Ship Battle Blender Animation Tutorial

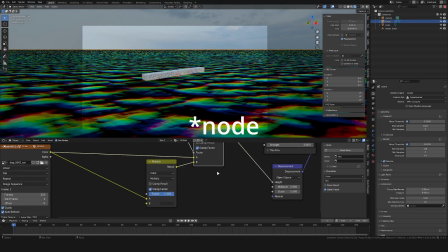I then Then used a multiply modifier to darken the overall vector displacement map.
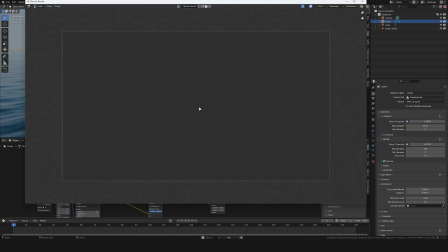And then used a noise node to mix some different strength into the ocean.
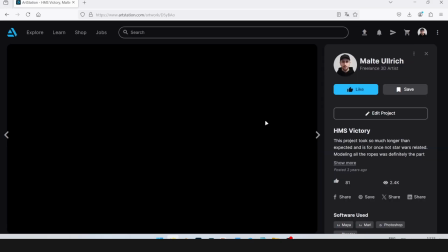This way the ocean doesn't look as boring and gives it some more details. By the way, if you are interested in how I modeled this ship and all its details,
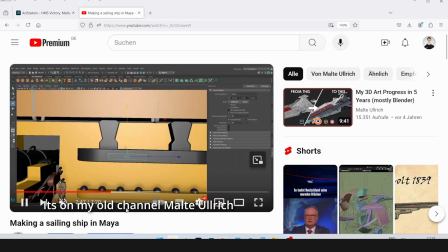back then I uploaded a timelapse video on how I made this inside of Maya.
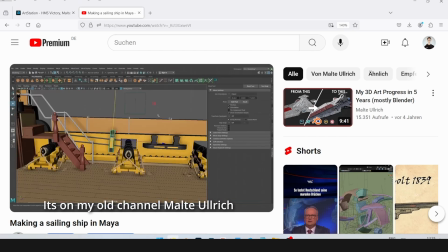Again, at that time I was learning Maya since I wanted to get into the 3D industry and the VFX industry in particular,
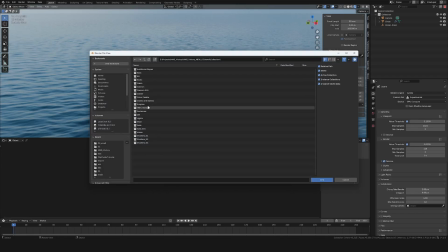so I was using Maya back then. In Blender I then linked in this ship, which I had in a different Blender scene.
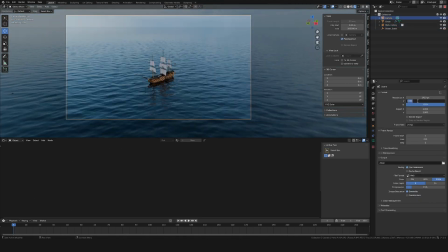I already had some sales in there, which I did for my sales tutorials I did a few weeks back.
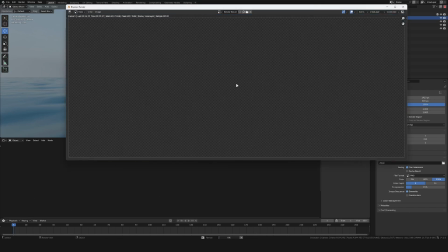You can watch that on my channel.
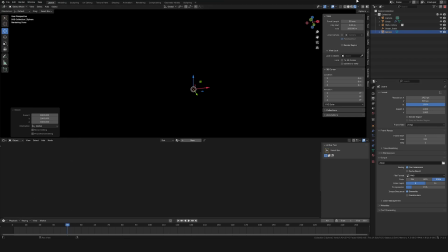For the lighting, I removed the HDRI and instead used a UV sphere and scaled it up to fill the whole scene.
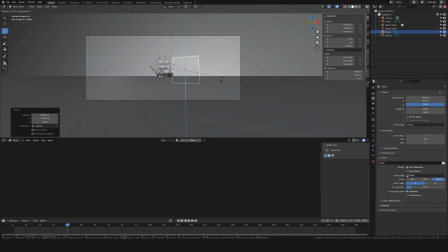I then also added in a plane and placed it in the background, but still inside of the sphere.
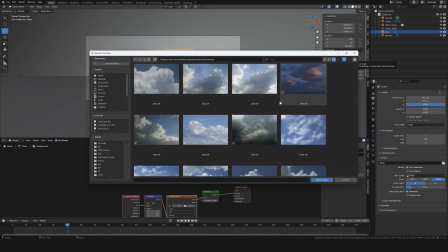Then I gave both objects the same material with an emission shader and added in an image of a sky.
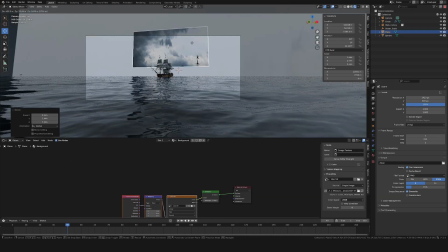This way I have this image in the background to really control the
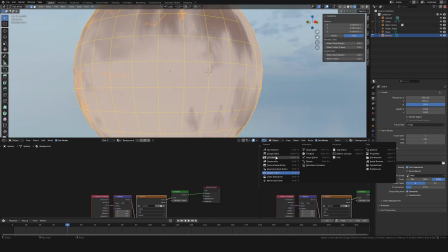overall look and clouds I have in my frame But also I get the same
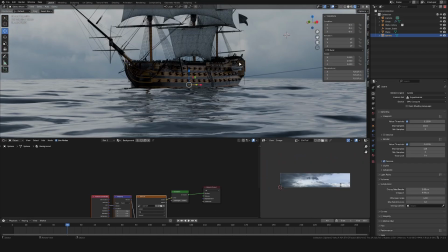value same color values to reflect into the overall scene and light
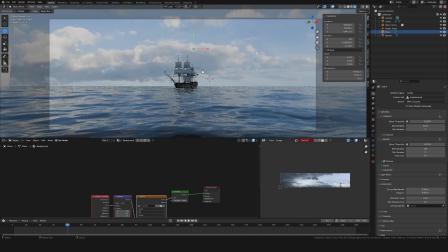this scene It was then a matter of just trying out different images to find one I was happy with For now I stayed with this sundown image
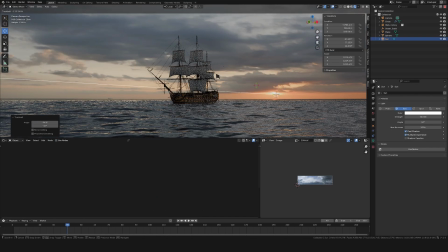and so I place in a Sun and In the roughly direction of where the Sun from the image was coming I like to do some basic compositing
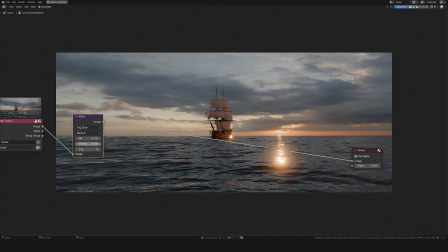very early on since this will really improve the image and keep me motivated to continue working on that I
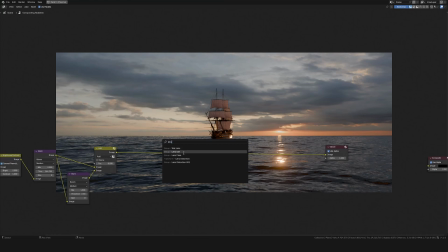Oftentimes use a simple glare note set to fog glow to give some overall glare to the image And then I will also add in a lens distortion note To give some blur to the corners of the image and to distort it a bit This really helps to
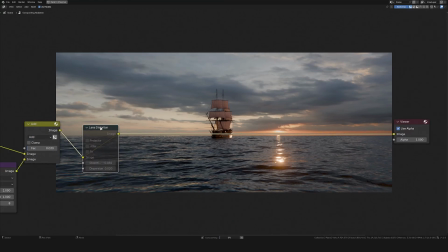make it not look as CG-ish and to give it some chromatic aberration at the edges of the frame.
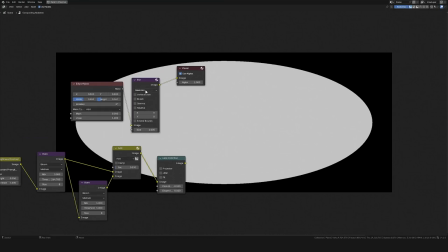I then also added in an ellipse mask, blurred this a bit and then used this to multiply on top of the image to give it a vignette.
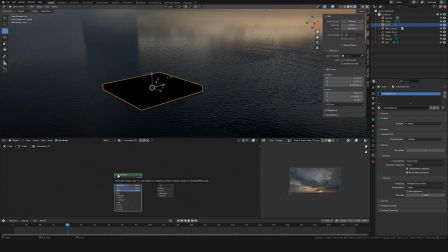I Then also added in a cube scaled it to fill the whole scene and
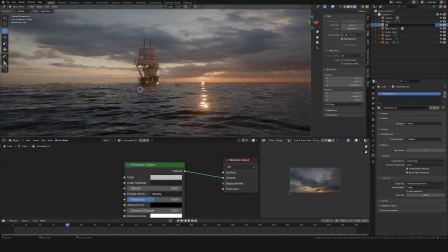then gave it a very low density a principal volume shader To give it some haze this also helps remove this CG look and help blend
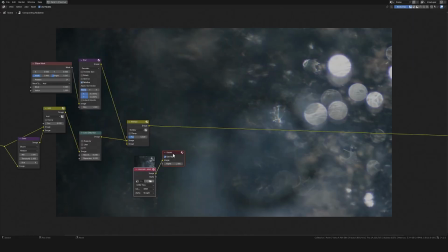in the individual elements together The compositor I then also added in a lens
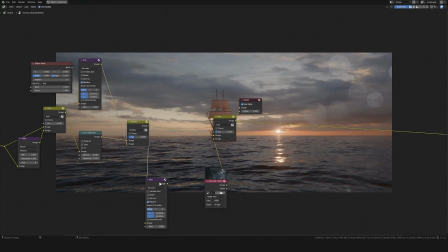start image to again increase the realism. I used a blur note to blur the whole image and then used this as a
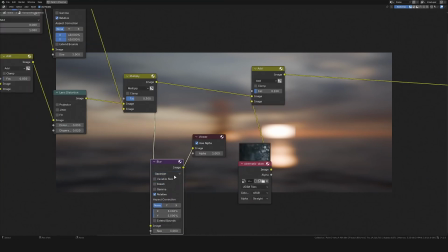multiply to get the overall colors of the scene into the lens start.
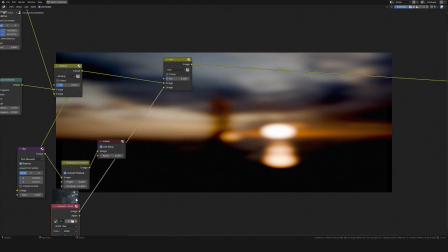This helps to only show the lens start at the places where the underlying image is really bright.
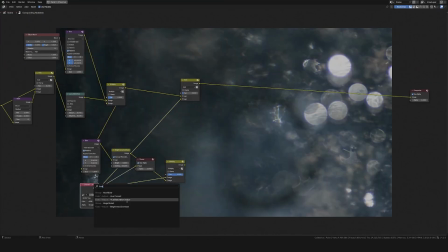This I then added on top of the image.
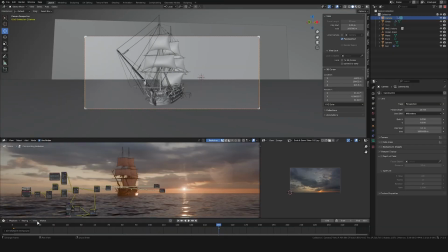I then also gave the camera a bit of animation flying towards this ship.
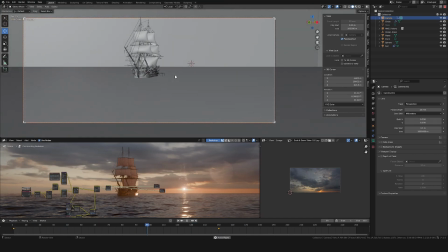This way I then could enable motion blur in the render settings which increased the realism of the shot even more.
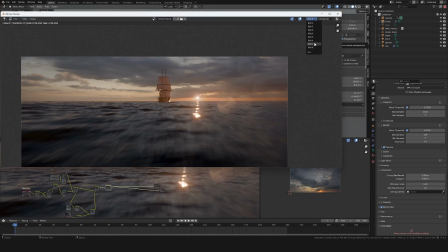At that point I wasn't happy with the overall look and overall time of day
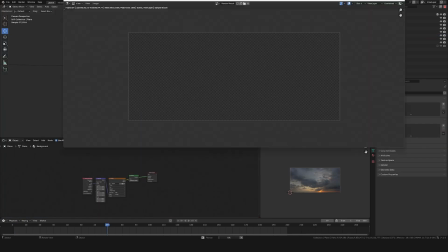so I looked through my collection of sky images for something different.
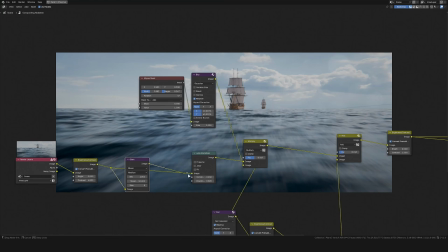At the end I stayed with this new image of some blue sky with some
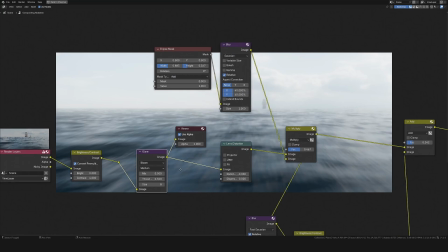interesting skies and this meant I also had to update the compositing a bit,
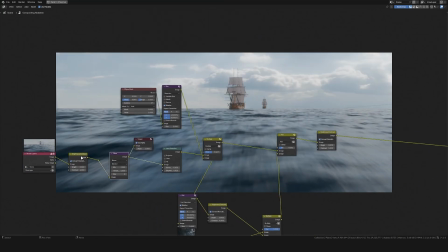changing the glare node and stuff like that.
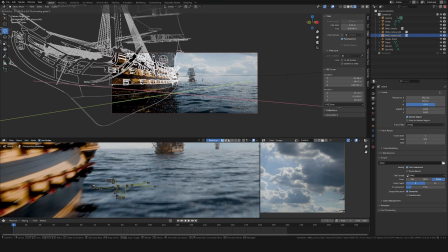I then duplicated the ship with all D and placed it in the foreground to give this scene a bit of depth.